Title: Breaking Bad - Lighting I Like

Hello and welcome to Lighting I Like, Season 2. Yes, I'm back by popular indifference. I'm Neil Oseman, Director of Photography, and I'm going to take you through 6 more examples of great lighting that I've spotted in television and streaming shows, talk about how I think they did it and why I think they did it. Before we get started on Breaking Bad, though, our first episode, I just want to run through a few quick corrections and additions from Season 1.
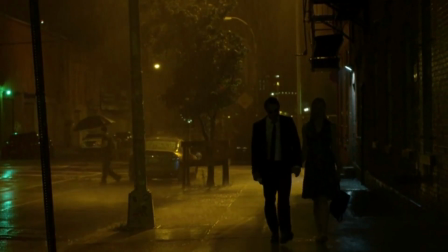32s
So first of all, Daredevil, the scene on the street, pretty sure there was a backlight hidden behind the fire escape, backlighting the rain.
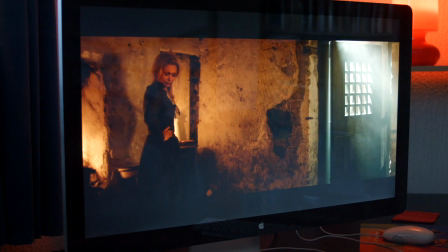39s
Ripper Street, that candlelit scene, I think rather than a general fill,
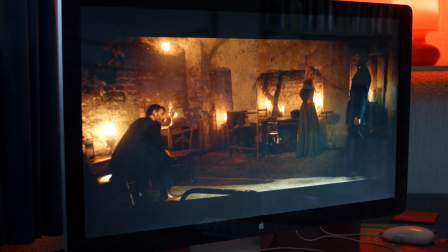43s
there was a soft top light rigged to the ceiling in the centre of the room, something like a chimera pancake.
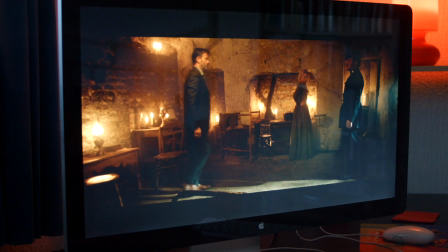49s
You can actually see Jackson walk under it towards the end of the scene. The Crown, the large source outside the window, was a soft sun, which I found out from Definition magazine.
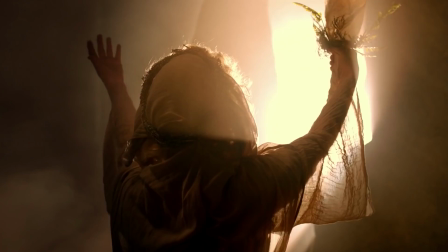60s
And finally, Outlander. Yes, the sunrise was a big lamp on a crane, but it wasn't shot on stage, as I guessed.
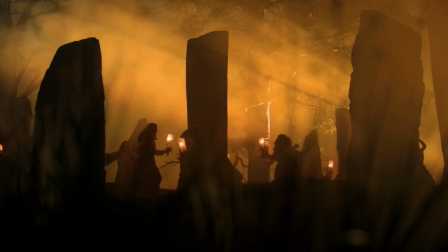67s
It was shot on location at night. Okay, so on to Breaking Bad. Now, this is a fantastic series. I'm probably the last person in the world to discover it. But if you haven't, just be warned, there is a spoiler here for Season 2.
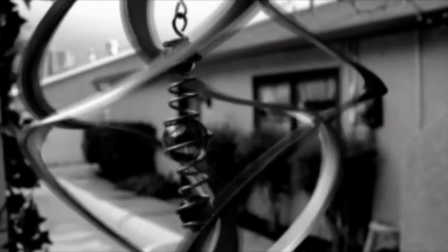83s
Now, the season starts off with a flash forward showing that something terrible has happened at Walter White, our hero's home.
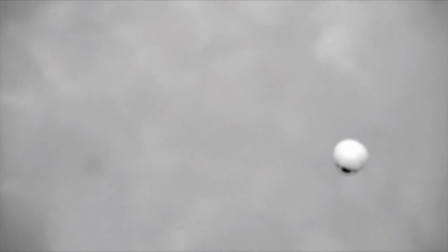91s
Something to do with the swimming pool, the pool in his backyard. And we don't know exactly what, but it looks bad.
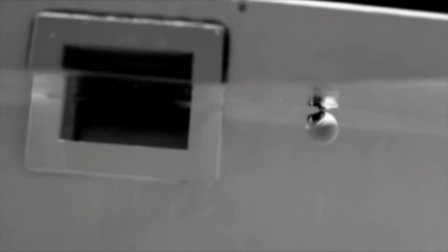97s
And all through the season, they remind you of this by showing the light from the pool. You almost never see the pool itself throughout the rest of the season, but the DP reminds you of its presence and therefore of this flash forward and that something terrible is coming by using this rippling watery light.
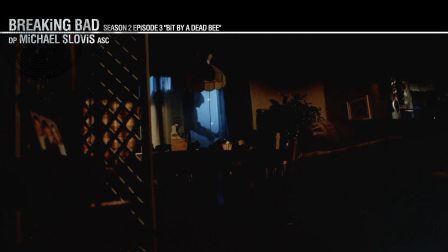115s
Look at the really deep shadows in this house. The shadows are so deep, the light sources are all so controlled to get the maximum contrast. So when he comes in through the door here, he's going to enter into the light of some kind of source that's in the kitchen here, and it's quite directional. Now, I suppose the motivation, if there is one, is that someone's left a light on in the kitchen, but it wouldn't quite be like this in reality.
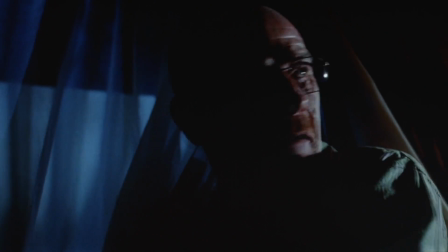138s
It would light up the whole kitchen. It would be more omnidirectional, but here it's just a hard source, just edging him.
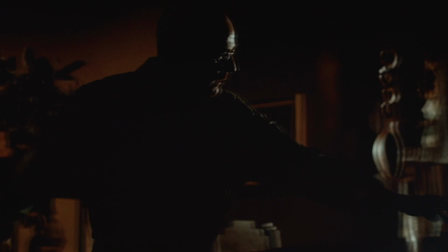145s
He's just stepping into it here, look, just edging him as he creeps past the breakfast bar and goes into the corridor where there are various kind of
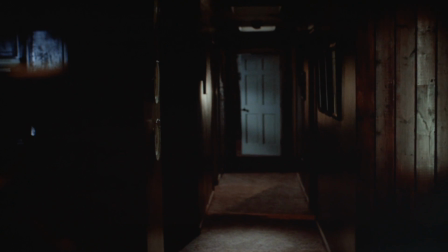152s
side lights and pools of light coming in from the skylight overhead and from open doors into rooms. So very dark, very moody, and fits perfectly for this story of a guy who gets cancer and is forced to start cooking crystal meth. Okay, that's it for this week. Tune in next week. There'll be another episode here on my YouTube channel.
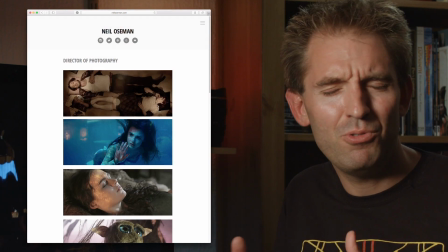175s
It'll be on my blog at neilosman.com, where there's also all kinds of other informative blogs about cinematography and filmmaking.
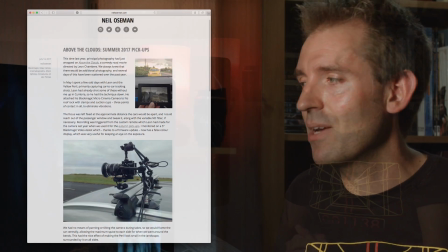182s
So see you next time.